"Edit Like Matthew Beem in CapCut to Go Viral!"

Now, because that kind of started almost like in the middle of the beat and we don't, you know, so in the middle of the song, there's one other Hollywood trick I'm gonna show you to make things feel like there's a little bit of a ramp up to it.
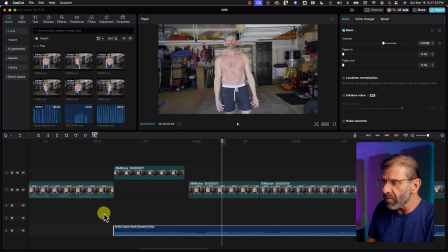(16:42)
And you just add a little cymbal roll here. So it's done, done.
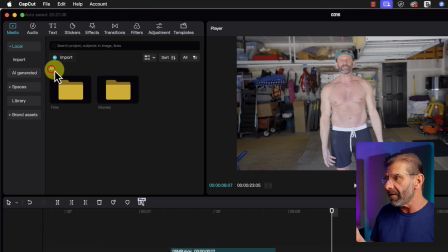(16:46)
So I'm gonna go ahead and jump into, well, I'm gonna import some more sound effects here.
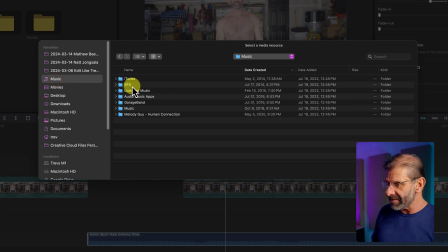(16:52)
I'm gonna hit import and I'm gonna go to music and I've got sound effects and I have my 100 free sound effects.
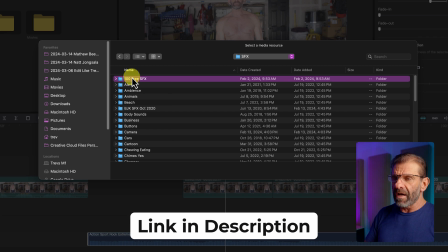(16:59)
If you don't have those, there's a link for those in the description below. A lot of you have downloaded them already, but there's 100 free sound effects that I stole from Hollywood that you're free to use.
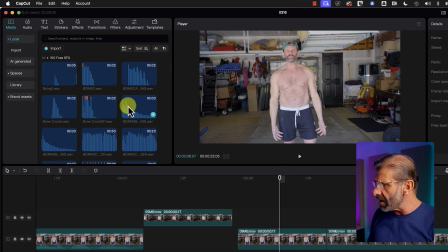(17:06)
And in there, I think there's a cymbal roll. Let's see, CYMB. And I use these all the time in Hollywood and I still use them.
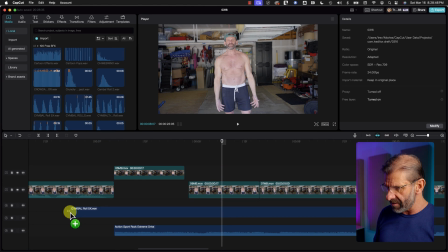(17:14)
Oh, here's one. There's 5 cymbal rolls. Let's grab them all. Let's drag these guys down here. And let's just take this short one.
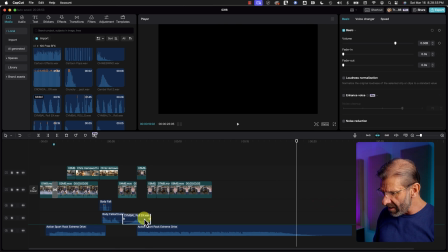(17:20)
So bam, letter Q, trim it up. And we're just gonna put it right here. And it's going to kind of give us a little precursor to the music coming on.
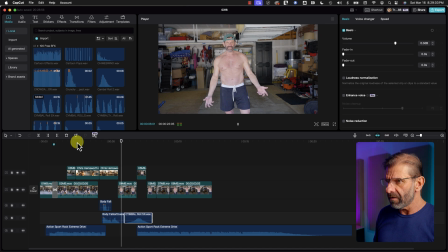(17:28) Exactly like a superhero. And this is what I look like
now. Do you hear how that works? It's like whoosh, done, done. I'm gonna play it again.
Like now.
All right, so let's just do this.
Like now.
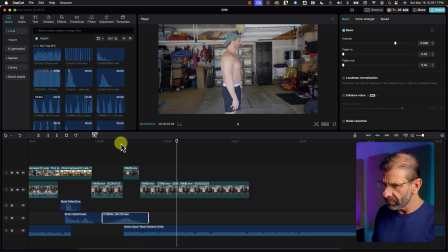Okay, and now I'm just trying to figure out where to end this. Now, in Hollywood, we had a specific, you know, it had to be 15 seconds, 30 seconds, a minute long. For YouTube, do whatever you want. But I want this to end well with the music. I had it start kind of cool.
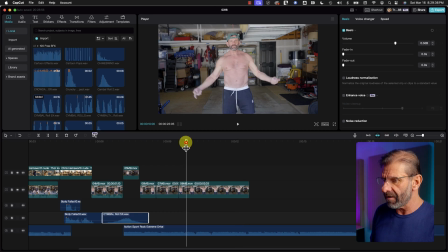(18:01)
I want it to end with dun dun. And then there's gonna be a little joke after that that you're gonna see at the end. So you gotta stick around the end. So that's a great ending, dun dun.
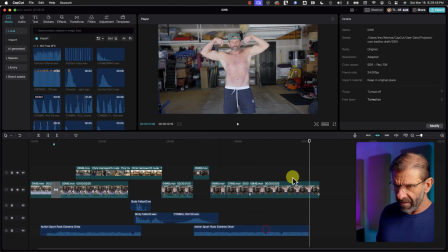(18:09)
So I'm just going to click on this guy, hit Command B, delete this guy, and I'm gonna end me there, and I'm gonna check and make sure the music ended correctly.
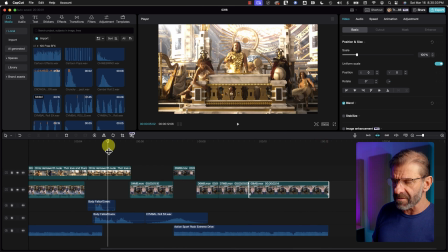(18:17)
And now we've got another couple little things to do.
And this is what I look like now.
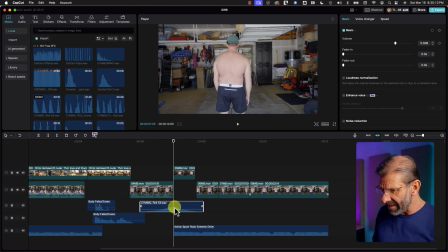(18:24)
And I'm actually gonna adjust this back just a tiny bit so it hits at the peak of that cymbal roll.
I look like now. Like now.
Now I want to use the music to help us with the cut a little bit, to add the cuts and give a little more meaning to the cuts.
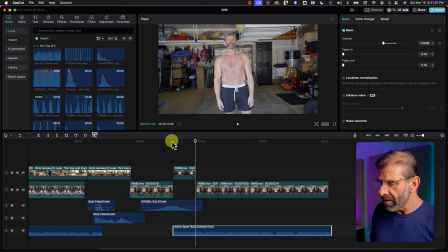(18:38)
So we can listen here. So it starts like right about there, done it. So we'll just drag that guy over to there and that downbeat can start that next cut. It's often nice to cut to the music and it makes things flow a little better. Not all the time because it gets, you know, too predictable, but it kind of makes things nice.
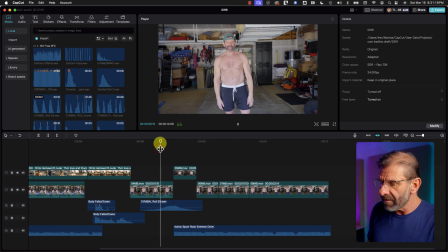(18:58) Like now.
And then went, nah. So like, nah, there's another beat there. We can have another cut there. I really don't want to see my back on that long, but whatever.
What I look like now.
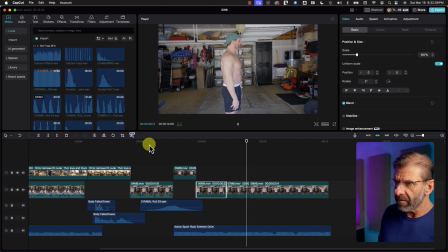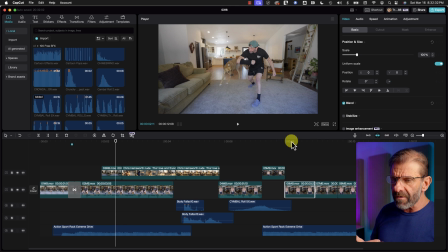(19:14)
Cut like that, I think it works really well. Now we need to do the other things that Matthew did in his cut, which is add a couple more effects. You may have noticed in his that he was zooming in pretty drastically to himself here.
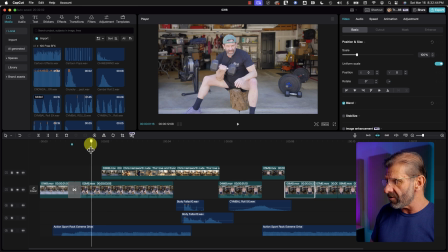(19:27)
It looked like he was moving the camera. I shot this with the tripod, so we're just gonna do this manually. I'm gonna position my plate at this very first frame.
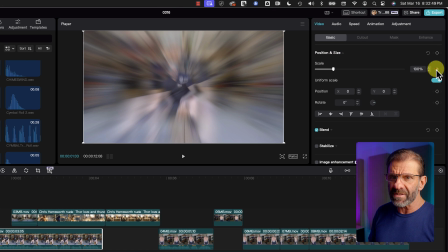(19:33)
I'm going to set a keyframe for scale and position,
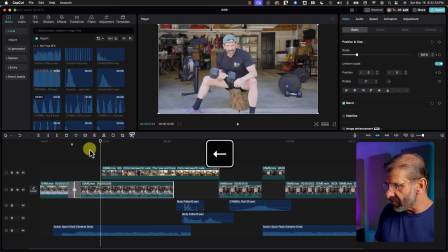(19:36)
and I'm going to go to this last frame that we see of me and scale it up quite a bit.
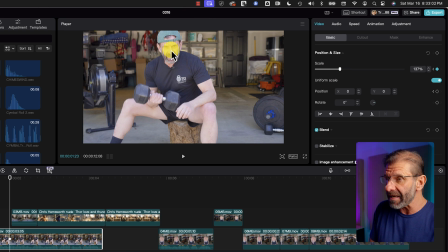(19:42)
But I'm not just gonna scale it up. what you want to do is keep your face in the same place. I'm going to drag this down here so that my face is in the same place the entire time.
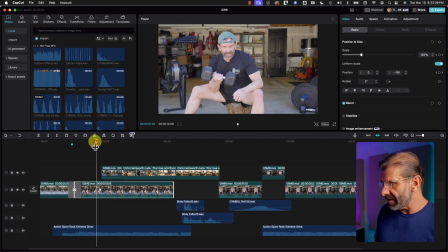(19:51) For the next 90 days.
Let's see how that looks without the white box. The white box drives me nuts, so I just click off of it. I don't see the box. And let's see how this looks.
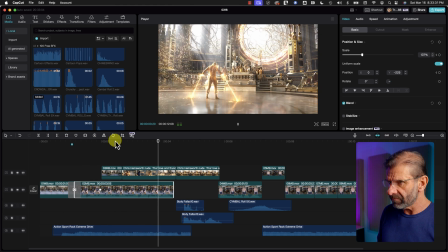(20:01) For the next 90 days, I'm going to be training exactly like a superhero. And this is what I look like now.
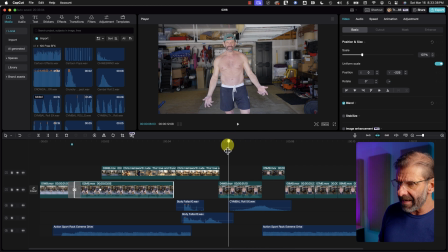(20:09)
And on all of these cuts, he's kind of zooming in a little bit. So we're just going to zoom in on all of them.
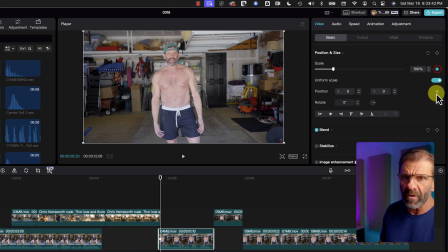(20:14)
I'm going to do one more for you, but remember, you want to try to keep the face in the same spot.
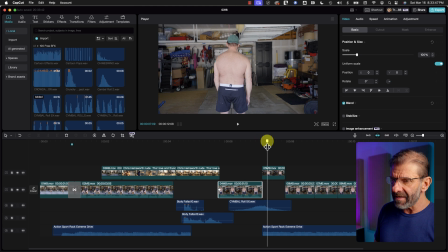(20:17)
And you also want to line up the head or face so that it appears in the same place, because viewers are focusing on one subject at a time. And if you're like putting a head down here, over here, and over here, it's hard to follow. So you want to make it easy for them to follow along and just keep the main subject right there in the same spot, whether it's here in this case, or maybe you got something over here,
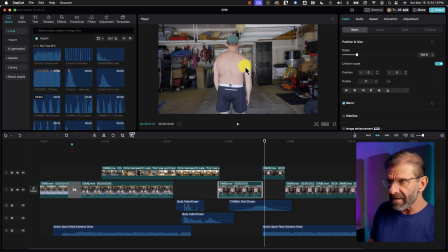(20:37)
whatever. In this case, it's right here.